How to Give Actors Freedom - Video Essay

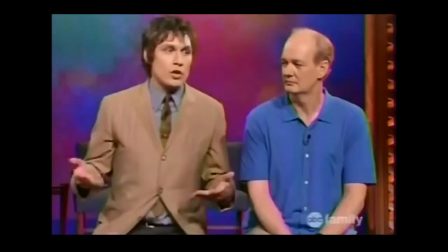(0:04) I'm walking here!
Improvisation can lead way to great moments in cinema. I'm not talking so much about comedy improvisation in this video, but rather dramatic.
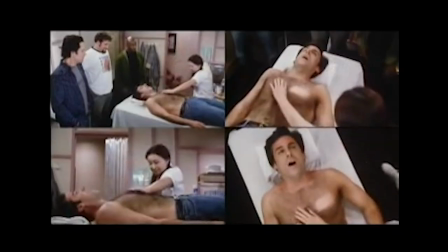(0:12)
Comedic improvisation can lead to some great laughs, but it can also at times be a way around having a great script.
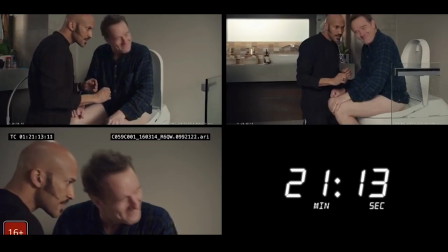(0:18)
Just hire some funny people and let them fill in the jokes.
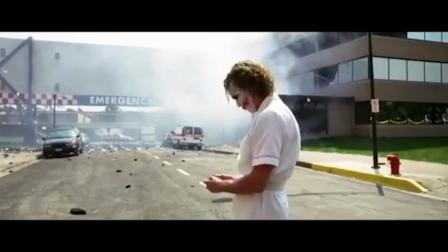(0:21)
When I'm talking about improvising in a dramatic context, I'm talking about talented actors deeply engrossed in their characters, living truthfully in the moment.
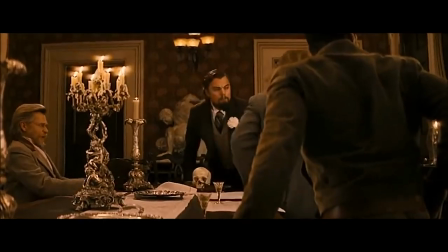(0:29)
A well-known recent example is the scene in Django Unchained where Leonardo DiCaprio accidentally cuts his hand and incorporates it into the scene.
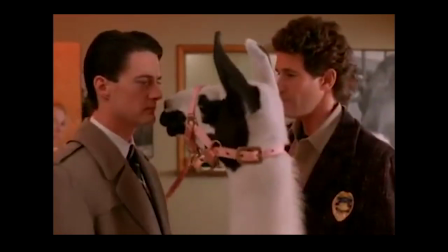(0:37)
Going back further, we can look at this quirky llama moment from Twin Peaks or this moment from Kramer vs. Kramer.
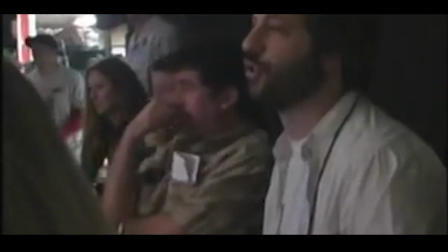(0:43)
I think many people tend to have this misconception that improvisation needs to happen right on set while the cameras are rolling, but that's not true.
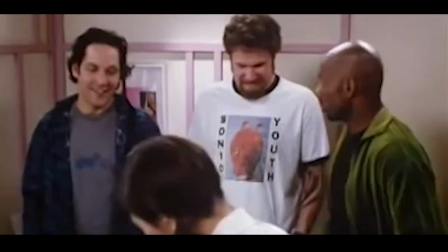(0:50)
Ideas can be improvised on set before shooting, in the green room, or,
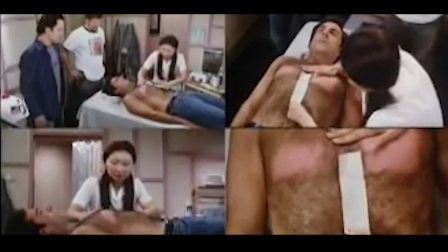(0:54)
where the best improvisation often arises, during rehearsals, way before ever stepping foot on set.
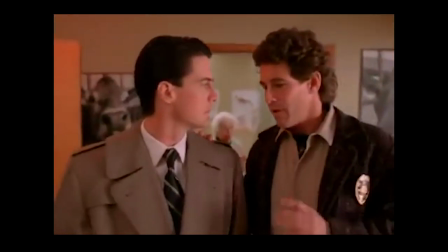(1:00)
The llama moment was improvised on set when David Lynch found himself captivated by the llama,
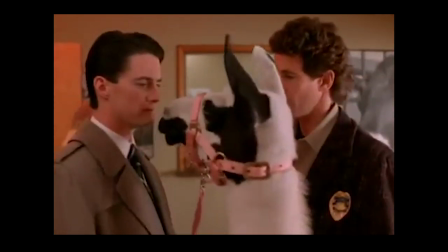(1:04)
but the llama didn't just happen to walk straight through frame and stare longingly into the eyes of Dale Cooper.
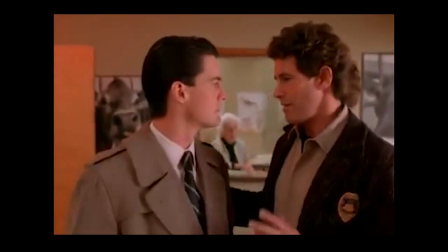(1:09)
After the idea came up on set, the shot was framed to best capture the action, and Kyle MacLachlan had something in his mouth that attracted the llama to ensure he stopped to look right at him. David Lynch is a master of this kind of improvisation. Oftentimes his ideas come from the environments that he submerges himself into.
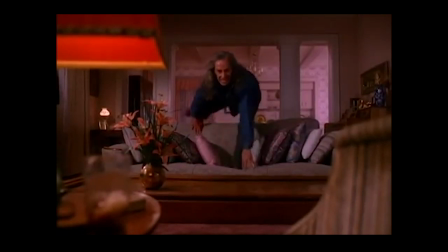(1:24)
Many iconic Twin Peaks moments are things that he came up with on set, including primary Twin Peaks antagonist Bob. Frank Silva was the set decorator, and Frank was moving furniture around, and somebody said, a woman said, Frank, don't lock yourself in that room, because he had just moved a chest of drawers in front of the door. And I wasn't even looking in that direction, but the image of Frank locked in that room popped into my head. And I rushed to Frank and I said, Frank, are you an actor? And he said, why, I happen to be. And I said, you're gonna be in this movie. And he said, fantastic. And so I had Frank hide on one pan shot across Laura Palmer's bedroom,
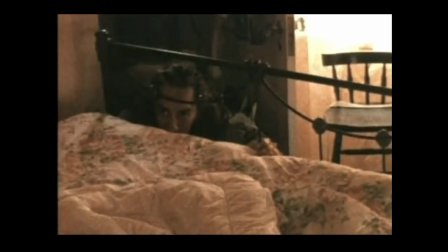(2:13)
freeze down by the bars of the bed and just be looking right at the camera. And we shot that. And I didn't know what I was gonna use it for, no idea at all.
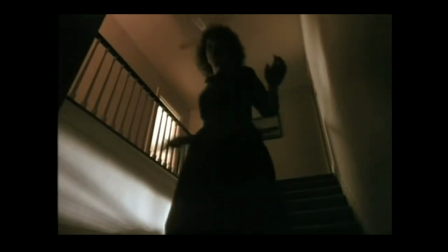(2:22)
And scenes are playing back in her head, and suddenly she sees something in her mind,
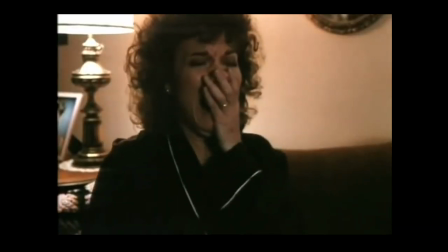(2:28)
bolts upright and screams. And it tilts up and captures the scream perfectly. And I said, fantastic. And Sean says, no, it's not fantastic. I said, Sean, what is the matter? He said, someone was reflected in the mirror. I said, who was reflected in the mirror? And he said, Frank Silva was reflected in the mirror. And that's when I knew that Frank was part of the scene.
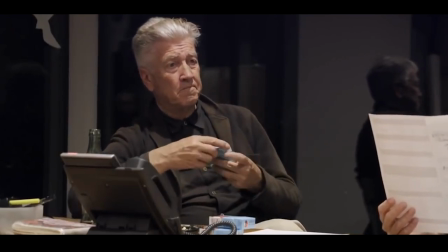(2:55)
I think that this kind of spontaneous idea generation is an integral element of the filmmaking process for Lynch.
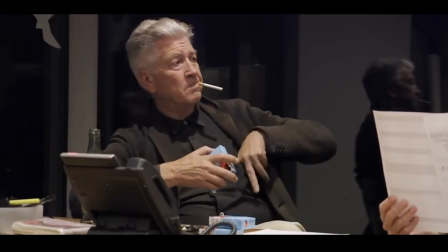(3:02)
It was actually one of the grievances that he had with Twin Peaks: The Return, where he wasn't given quite enough time to soak in the worlds he was creating.
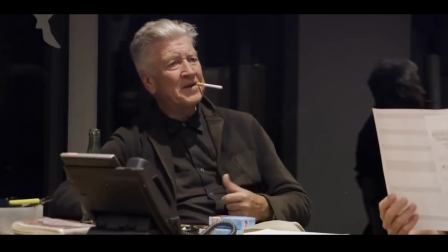(3:08) Why do we only have 2 days? We're in stages. Why do we have to do it in 2 days?
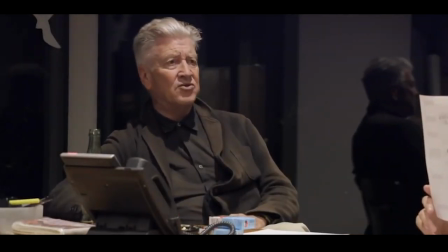(3:14) Why? We never get any extra shots. We never get any time to experiment. We never get to, you know, go dreamy or anything. We barely fucking make our days.
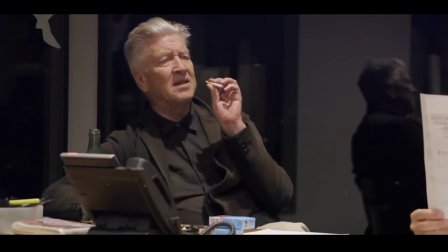(3:24) I could have spent a week in the Fireman's. I love that place. And dream up all kinds of stuff.
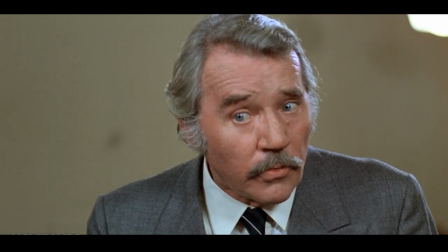(3:29)
The moment highlighted from Kramer vs. Kramer arose from Dustin Hoffman being in character but off screen for Meryl Streep's performance.
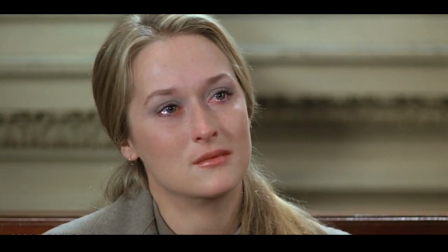(3:36)
She's in the middle of her big scene when she looks over to Hoffman, who is providing her eyeline.
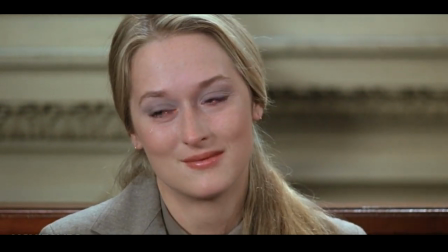(3:40)
He did a simple in-character gesture that was so perfect for the moment, so true to both characters,
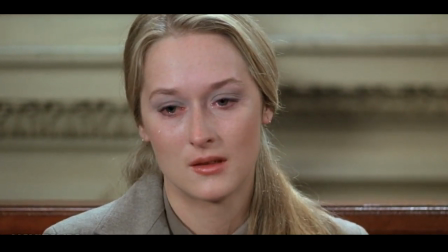(3:46)
that it got this reaction out of Meryl Streep, and director Robert Benton knew it needed to be incorporated.
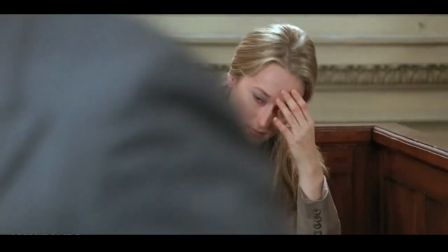(3:51)
They reshot Hoffman's coverage to include the gesture he made. This is it.
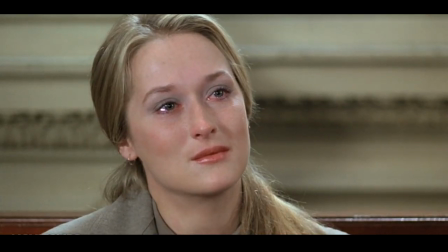(3:56) Were you a failure at the one most important relationship in your life? Were you?
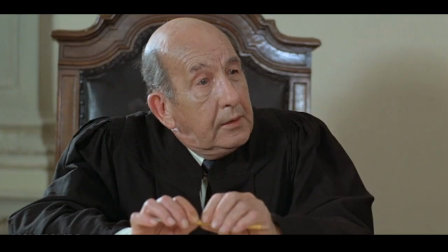(4:14) Is that a yes, Mrs. Kramer?
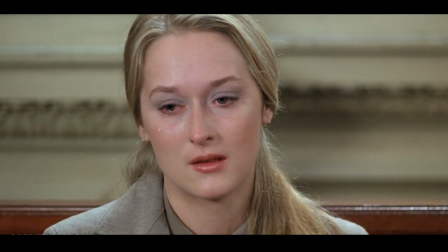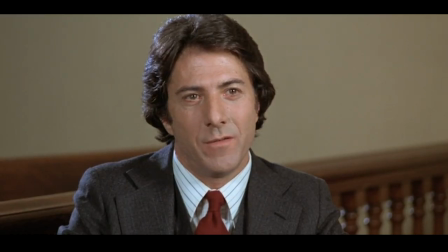(4:23)
It's just a little shake of his head, subtle, restrained, but it means so much to this other character, and the audience knows that.
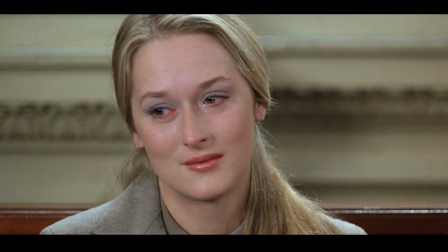(4:29)
This small moment between these two actors and these two characters is what makes this entire climactic scene.
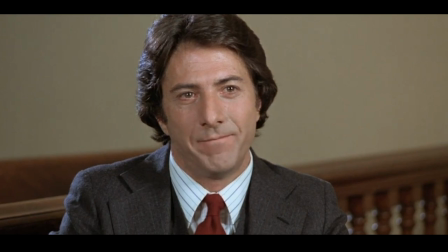(4:35)
We could go through examples of improvised moments all day, like De Niro's taxi driver scenes and tons of others,
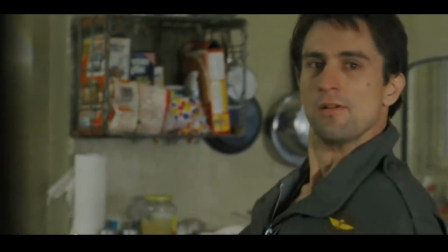(4:40)
but hey, this isn't top 10 moments you didn't know were improvised. even if that might get more views.
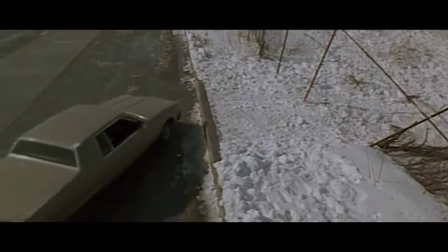(4:45)
Let's look at a different film to zero in on a director giving their lead freedom in the moment.
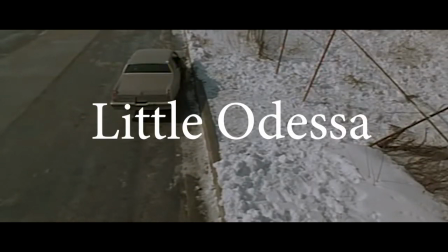(4:49)
James Gray's debut feature Little Odessa isn't a perfect film, but it has a lot going for it, and some really strong scenes.
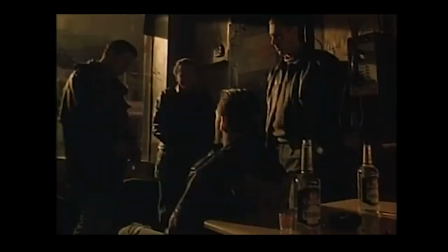(4:56)
The story isn't all that original, and the film is a little rough around the edges due to budgetary constraints.
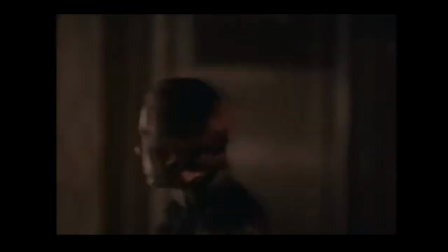(5:01)
There's a scene where you can see a boom mic, and another where you can see a piece of lighting equipment,
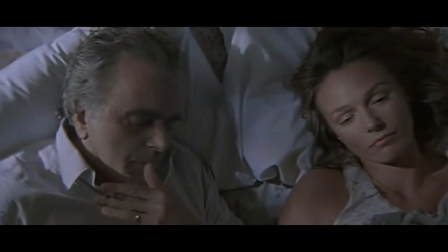(5:04)
but the performances are very strong and make up for the shortcomings, particularly the performances of Tim Roth and Maximilian Schell.
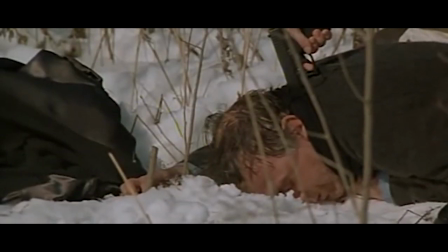(5:12)
These guys only have a couple of scenes together, but whenever they share the screen, it's electric.
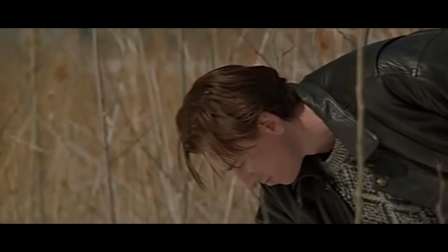(5:16)
The best scene in the film actually happens sort of early on. Tim Roth is essentially a hitman who is visiting Little Odessa, where he grew up and where his estranged family still lives.
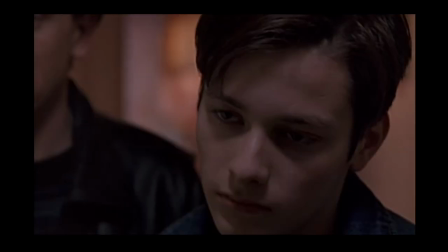(5:25)
He loves his mom and little brother and hates his dad, and this is the scene where they see each other again for the first time in years.
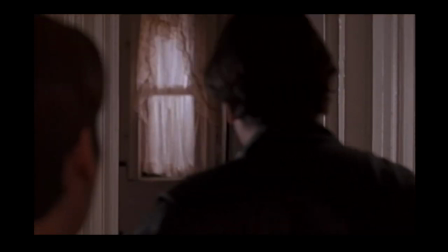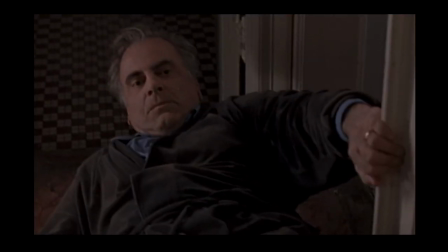(5:37) Guess what I got? Is that it? Josh. Won't you fucking hit him?
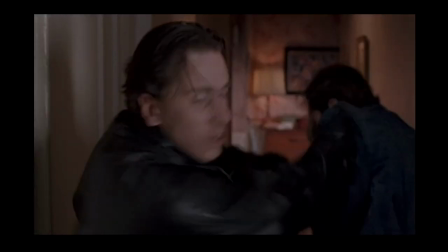(5:42) Get out of my house. Get out of my house, or I swear to you, you get belted.
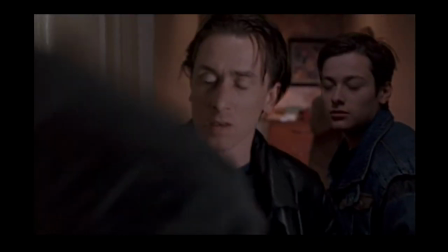(5:48) Get out of my house. Get out of my house. Get out of my house.
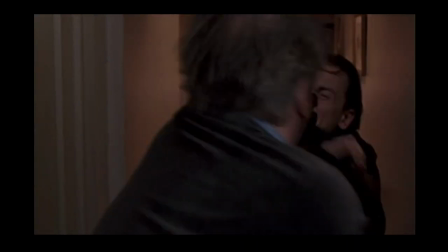(5:53) You fuck you. Fucking man. Get out of my house. I'll fucking kill you. You fucking lay a hand on me.
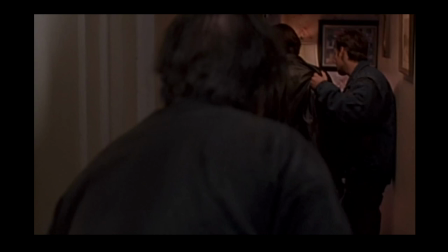(6:00) Get out. Get out.
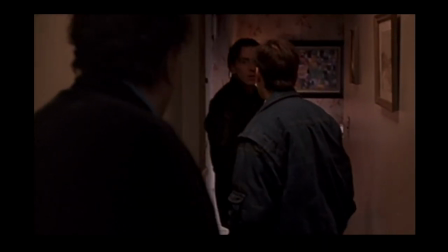(6:05) I said.
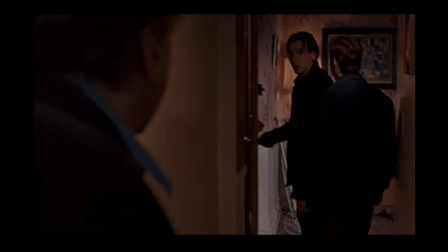(6:10)
The general premise and even flow of this scene is similar to scenes in other films, but it goes further.
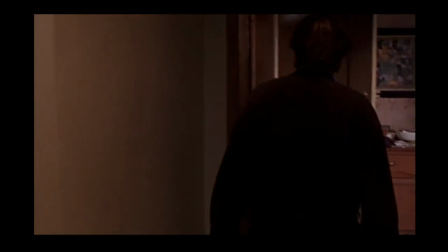(6:16)
The way the scene is shot makes it feel like it's about to end, but then it keeps going.
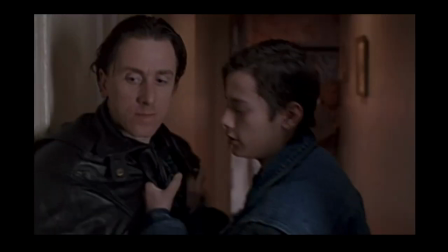(6:20)
After the initial punch, there isn't any coverage for the father, just this one shot that holds on Tim Roth.
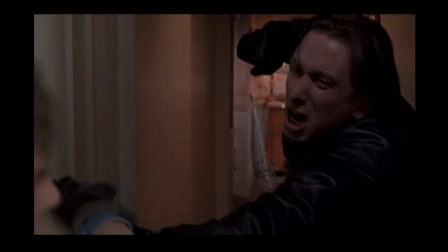(6:26)
The father spends the action either entirely out of frame or just barely in frame with his back to the camera.
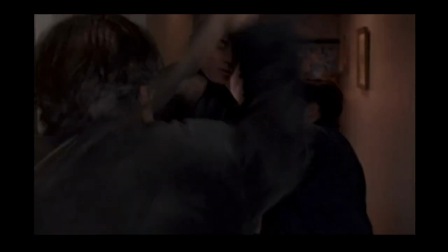(6:31)
Roth is shouting past the camera, punching past the camera. It feels so in the moment, unstaged, unblocked as it continues.
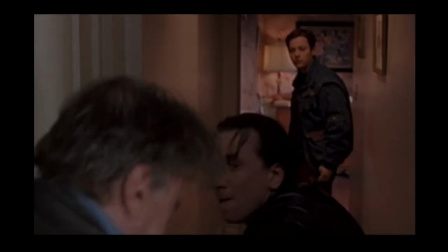(6:39)
It feels like these two actors got caught up in the intensity and naturally extended the scene to wonderful effect.
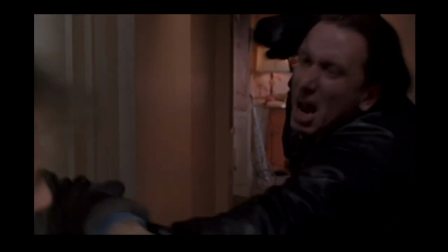(6:45)
The second punch Roth throws and the others that he almost does, the snapping of the belt, there's a real sense of danger.
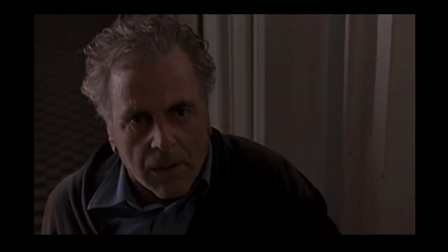(6:51)
A natural place for the scene to end would be right here.
Get out of my house. Out!
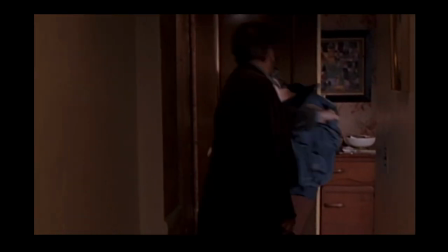(7:02) You go to your room!
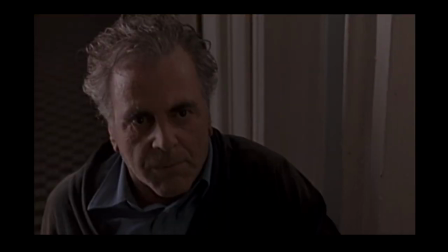(7:07)
But the scene keeps going.
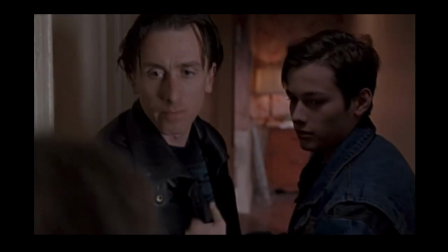(7:09)
Not much longer, but since we as audience members feel as though the natural conclusion has already passed, we have no idea what to expect or where things could go from here.
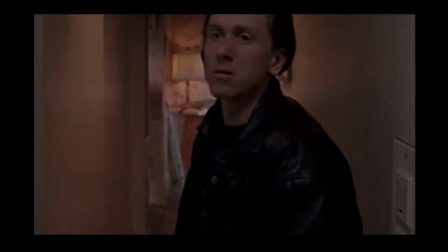(7:18)
The fact that we aren't cutting back and forth between the two makes us feel like the scene has already reached its ending.
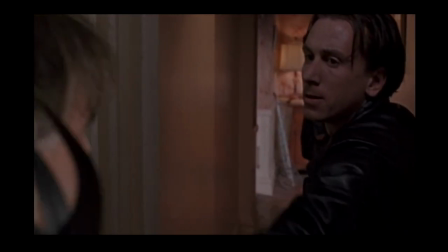(7:22)
So every little bit of action and dialogue that happens after that point has an extra rawness that catches the viewer off guard.
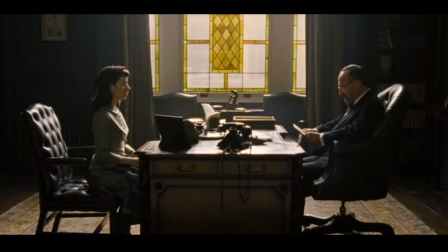(7:29)
Let's take a look at a film that was built entirely upon improvisation and actor input.
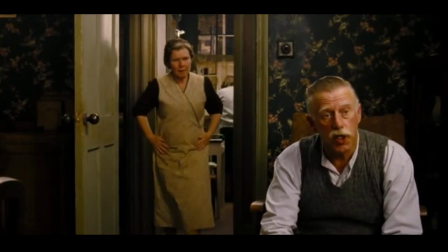(7:34)
Vera Drake from director Mike Leigh gives actors just about as much freedom as possible.
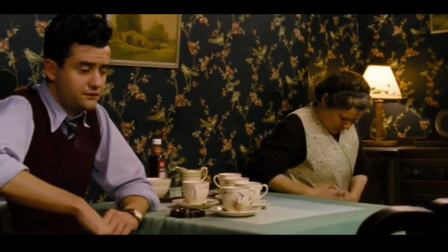(7:39)
The film had no script, though it was ironically nominated for Best Original Screenplay at the Oscars.
All art in every medium is a synthesis of improvisation and order.
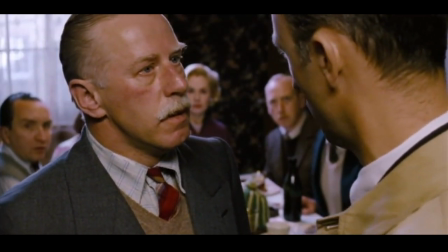(7:51)
In place of a script was an outline. The scenes were intensely rehearsed and the lines were ironed out through this rehearsal process.
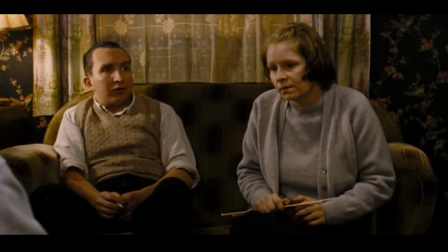(7:57)
The basic outline of the story was planned and Mike Leigh worked with the actors to figure out the rest. Parts of the story, including the real meat of the drama, were kept a mystery from the cast.
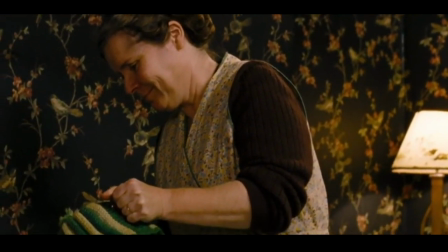(8:06)
Only the lead actress knew what the film was really about from the beginning.
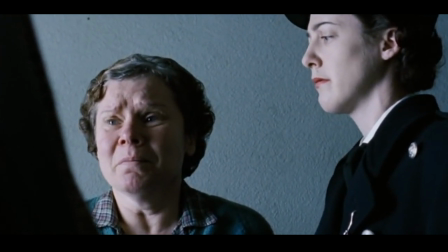(8:10)
Vera Drake is a working class family woman who provides young desperate women with abortions in a time where the entire procedure was heavily illegal.
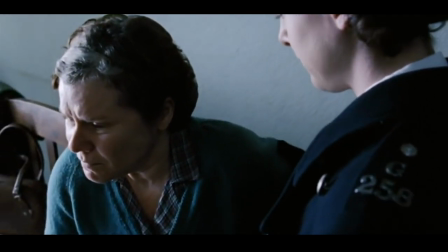(8:17)
Her family has no idea that she does this, and neither do any of the actors playing her family members, until this moment.